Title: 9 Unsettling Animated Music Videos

Life is scary, nothing is certain, and no one owes you unconditional love, but that doesn't mean that you don't deserve it.
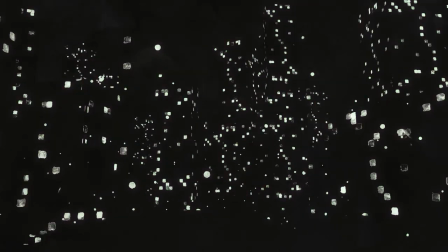That's how I feel when listening to Jacob Collier's song, He Won't Hold You, featuring Rhapsody.
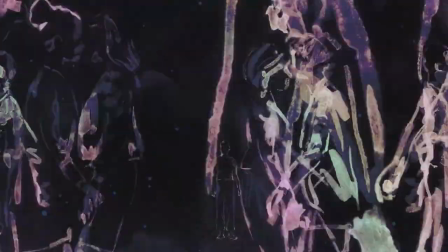You can hear a recreation of the song in the background right now, done by Edwin Paquin, who I'm hoping I pronounce his name right. He does a lot of pretty kick-ass stuff, all linked down below. All I do know is that this song actually helps me calm down. It's lonely, yet hopeful.
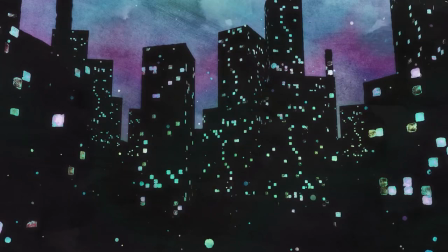It's sad and seemingly about a breakup, but it's also about growing up and learning from your past experiences and becoming a better person. To me, it's about combating toxic ideas and moving past them to see that everyone's different, but I'll get into that later.
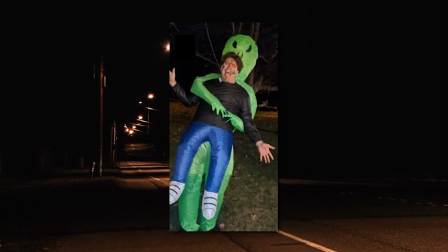My neighbor is a music teacher that looks kind of like this, who I routinely hang out with and bounce ideas off during our nightly roundtables. Naturally, while making this list, I showed him items and got his opinion. When I showed him, he won't hold you.
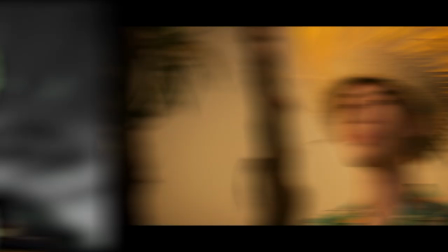He instantly recognized the name, Jacob Collier, and called him a genius.
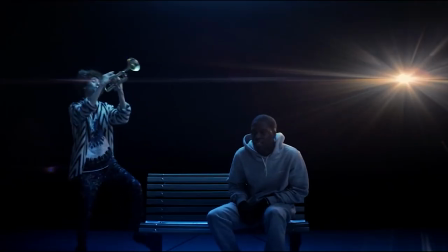Generally, I try to trust the opinions of people who are experts in their respective fields.
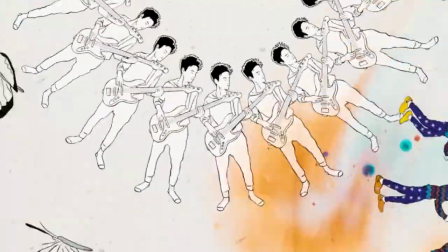So starting from that point, I started to do some research on Jacob Collier, and I was genuinely surprised.
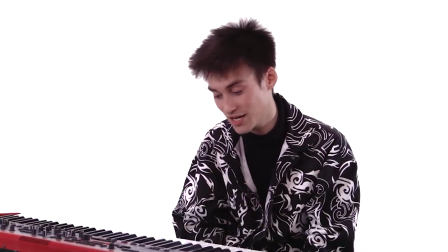He is a rather interesting individual that combines gospel and wide harmonic sections with acoustic instrumentals to create these grand,
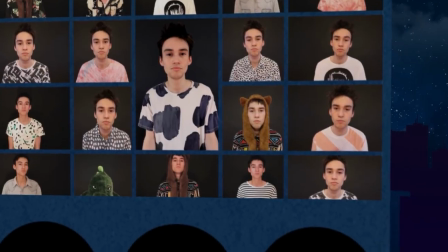highly emotional, experimental music videos.
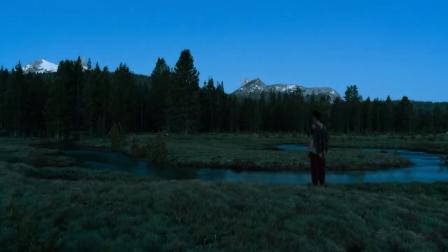Even when the music videos are not animated, they're still experimental, grandiose, and absolutely insane.
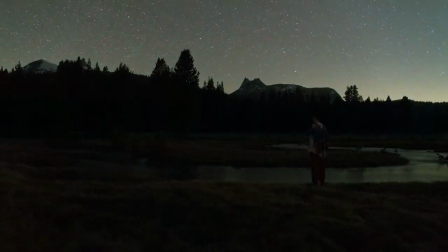I highly recommend checking out his YouTube channel, which at the time of the writing of the script has almost 900,000 subscribers.
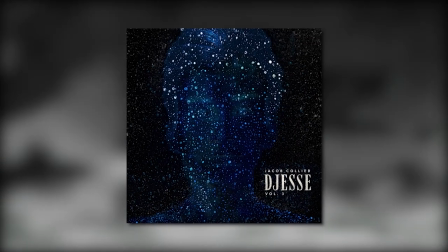He Won't Hold You, released on July 16th, 2020,
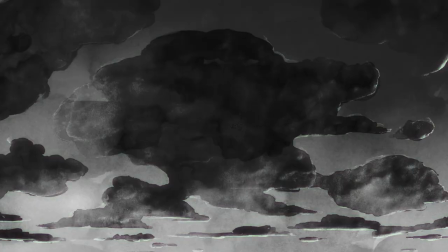is a 5 minute animated music video that uses black and white visuals to convey loneliness through the use of negative space.
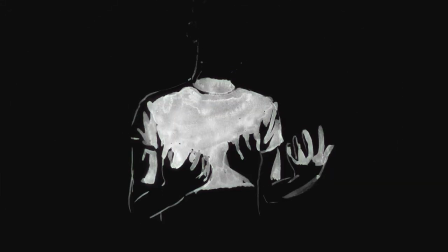This song seems to be about someone going through a breakup and not being able to deal with the aftermath,
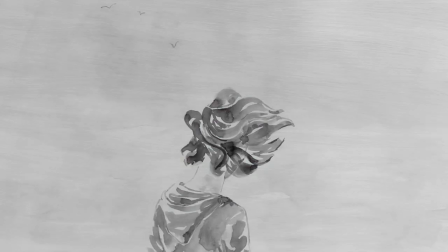only to realize that it takes separation in order to gain perspective needed to understand what you want.
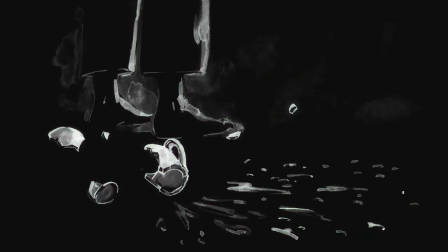There are a few interpretations that one could come out with, but let me tell you one that I've come up with.
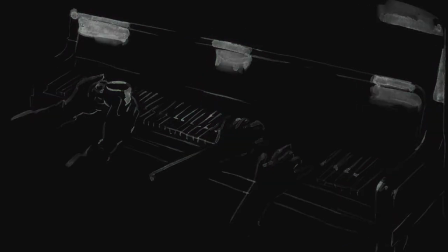In the introduction, the chorus sings, he won't hold you like I do. He won't bring out the love in you. And now I'm lost. I'm on my own. I feel so lonely. Won't you resurrect me? Ending this section with, I won't be all right. I won't be all right.
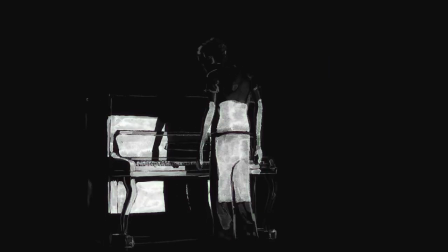I believe this is the he or the boyfriend in the situation trying to say that he's the only one that can be for the subject of the song.
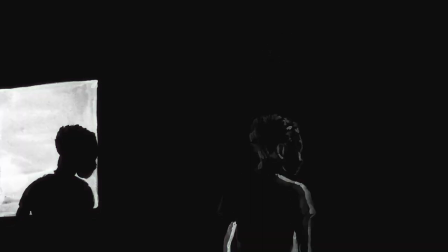The classic, I love you like no one else will or no one else can,
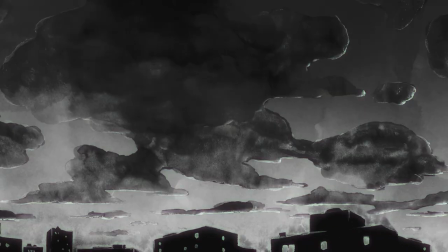which is a sentiment that a lot of people have and feel when going through a breakup, especially when it's with a person that you still have love for,
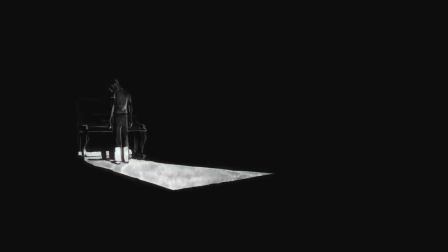but don't reciprocate. In the music video, we see this represented by a male figure at a piano, almost in complete darkness.
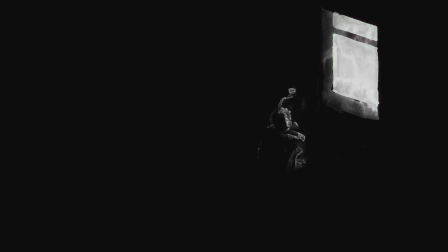The only light in the room is the natural sunlight coming from the window, which is quickly settling and threatening to plunge the male into complete darkness.
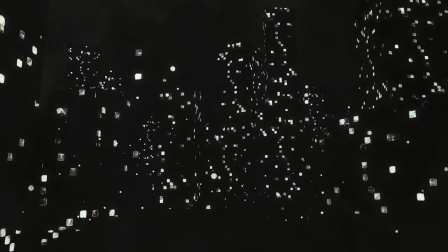The camera then zooms out to show the cityscape at night.
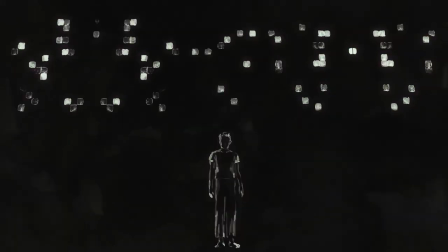The male figure is alone, seemingly more insignificant, as the hustle and bustle of the city obscures him in a sea of strangers.
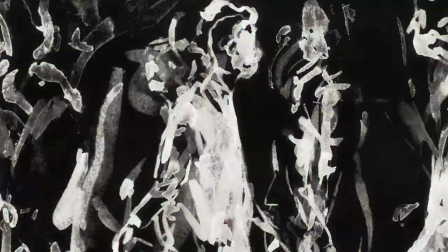We then cut to the female subject of the song, which is rap sung or poacherized by Rap City.
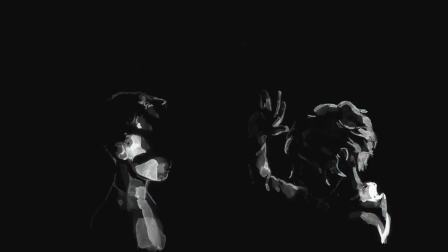Here we get a poem about how she feels about the situation.
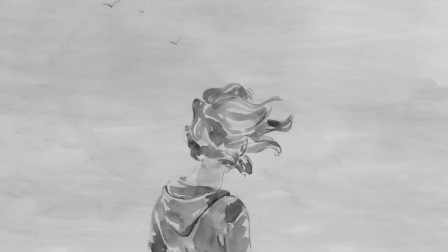The most notable lines that really stick out to me are, I learned value of what we had taught by pain,
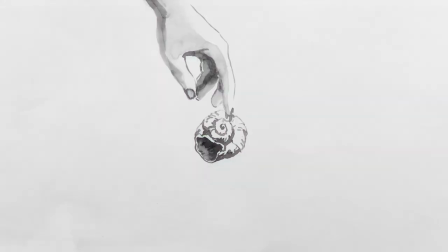learned the other side's grass wasn't as green, I bloomed, I grew, took separation to get closer to you,
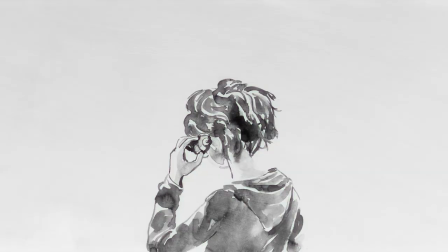you didn't let go, and I held on too, your arms are my armor, yet karma cut us loose, you learned value, I learned truth.